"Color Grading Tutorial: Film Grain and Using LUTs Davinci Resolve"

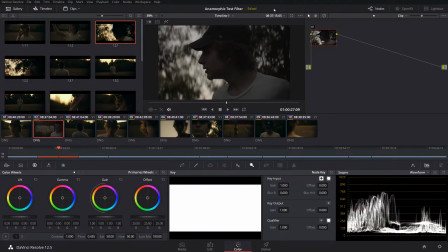0:00 Hey, what's up guys? My name is Cameron Gallagher and today I'm going to show you how to do a really cool grade. It's going to be a little more laid back, so it's going to be not really scripted. I'm not showing you any specific thing, but I'm going to show you how to put some film grain on,
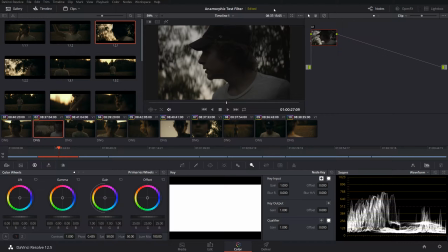0:13 and just kind of show you how I grade this shot. This is a shot from the DIY Anamorphic filter video, so go check that out in the description below. But let's get to it.
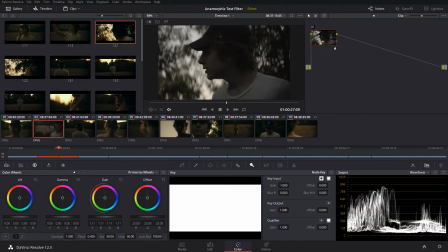0:26 Alright, so the first thing I like to do is I like to balance my shot. So I think our highlights, now I do want this to be a tad bit underexposed, but I'm going to bring my highlights up just a touch, bring those mids, but I'm going to drop those shadows because I want it to be really contrasty still. Something like that looks pretty nice. Of course, I could always do more specifically to his face.
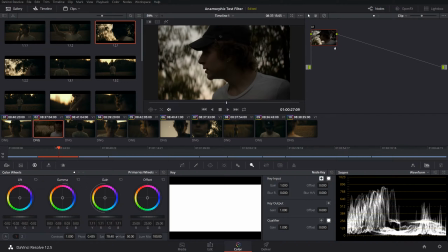0:45 Let's maybe bring our saturation up just a little bit to like 72% or so. All right, I'm gonna do Alt S, make a new node. Now what I'm gonna do, which of course this is just how I'm doing this, I'm gonna use one of the LUTs from Triune films in their standard and the interstellar.
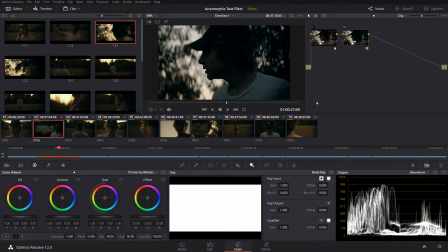1:02 Now this was around sunset and there was this really cool kind of like orangey backlighting,
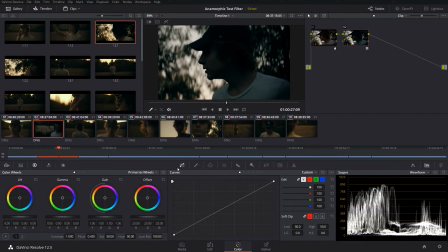1:09 but again I still want to have this nice cool, you know, blue color. So what I'm gonna do is I'm gonna add that LUT, click Alt S, and then in a new node I'm gonna bring back those highlights and midtones back to that really warm, but what it does is it still gives us this really nice undertone of green and blues.
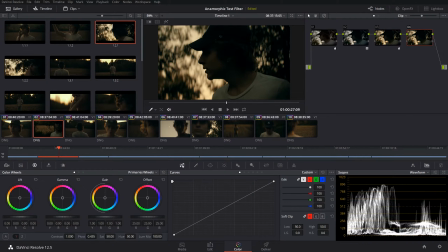1:28 Now what I'm going to do is I'm going to click Alt S again. I'm going to go here to the curves and Luma versus saturation. I'm going to bring down the saturation and then make a point and bring it back up. This way our complete blacks are not totally saturated, and it kind of just, it's a subtle little thing,
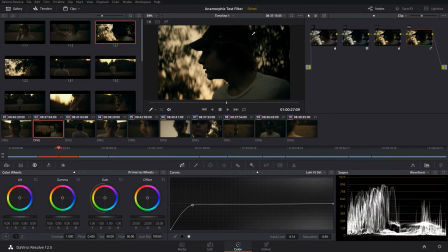1:47 but you can kind of see over here in these like really black spots when you turn it off, it kind of gets rid of that nasty green look. Again, it's very subtle, but I think it adds a lot. Now this is cool, you know, it's a little too underexposed, so I'm gonna do Alt S, Alt L, and I want to qualify his skin.
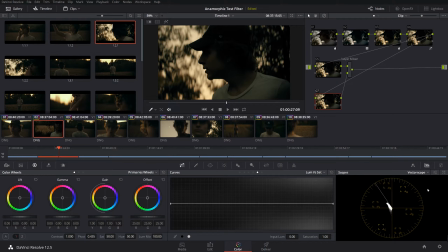2:07 So let's jump into our vector scope, and we can see everything's a little bit off. So what I'm gonna do is I'm gonna go in and I'm gonna try to brighten up.
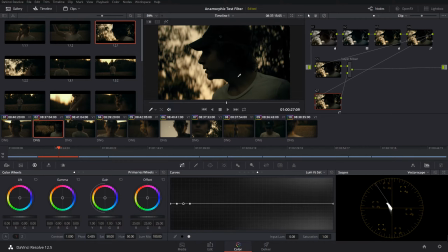2:20 Actually, I'm gonna qualify his skin, Shift H. Oh, excuse me, that's actually.
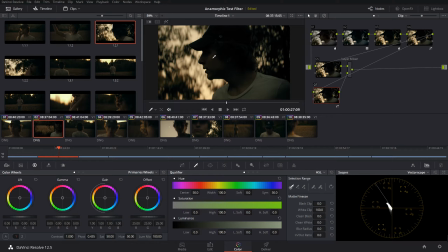2:34 Alright, so we're gonna double click on this layer, we're gonna go to the qualifier, and we're gonna qualify his skin and see what we can get.
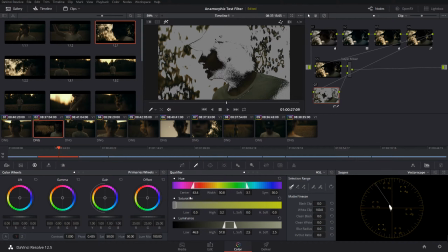2:41 Shift H shows you just what you're qualifying. And let's see if we can kind of adjust this a little bit. I want to get rid of everything but his skin.
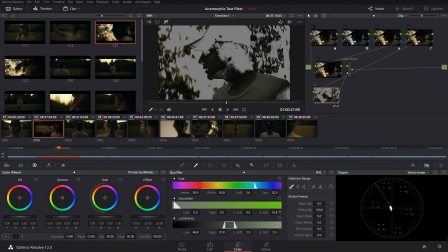2:59 See if I just play. Basically, you really just got to play with these parameters until you get what you want. It's never perfect, but and what I could always do is I can always put a little mask.
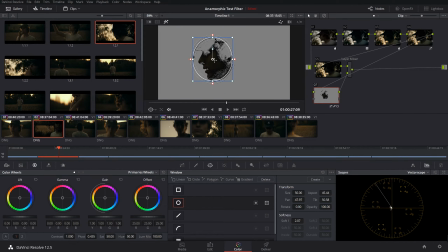3:13 I could always track this mask, but for now I'm just going to kind of put it over his face just for a still shot here.
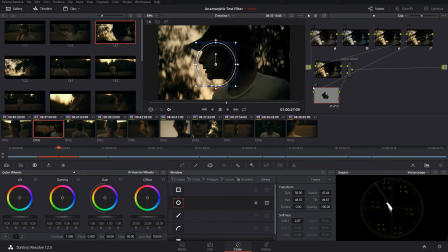3:19 Shift H again. Oh, you know what? I'm going to feather that a little bit. So again, what you'd normally do is you'd actually track this, but right now this is just so we have just a close-up on his actual face.
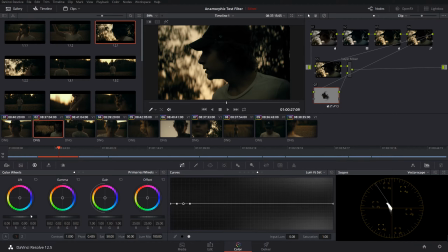3:33 And what I want to do is we're going to try to lighten up his skin just a touch, and this is going to be difficult without making it look a little too odd. So we don't want to do too much. Just a hair, and we're gonna bring it a little more towards our red.
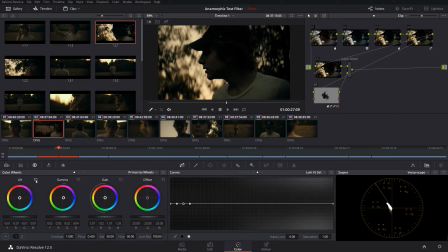3:54 That's a little bit much. No, let's actually reset those quick. You know what we'll do? We'll grab this offset and we'll pull it over just a touch, and we'll brighten it. That looks a little bit better.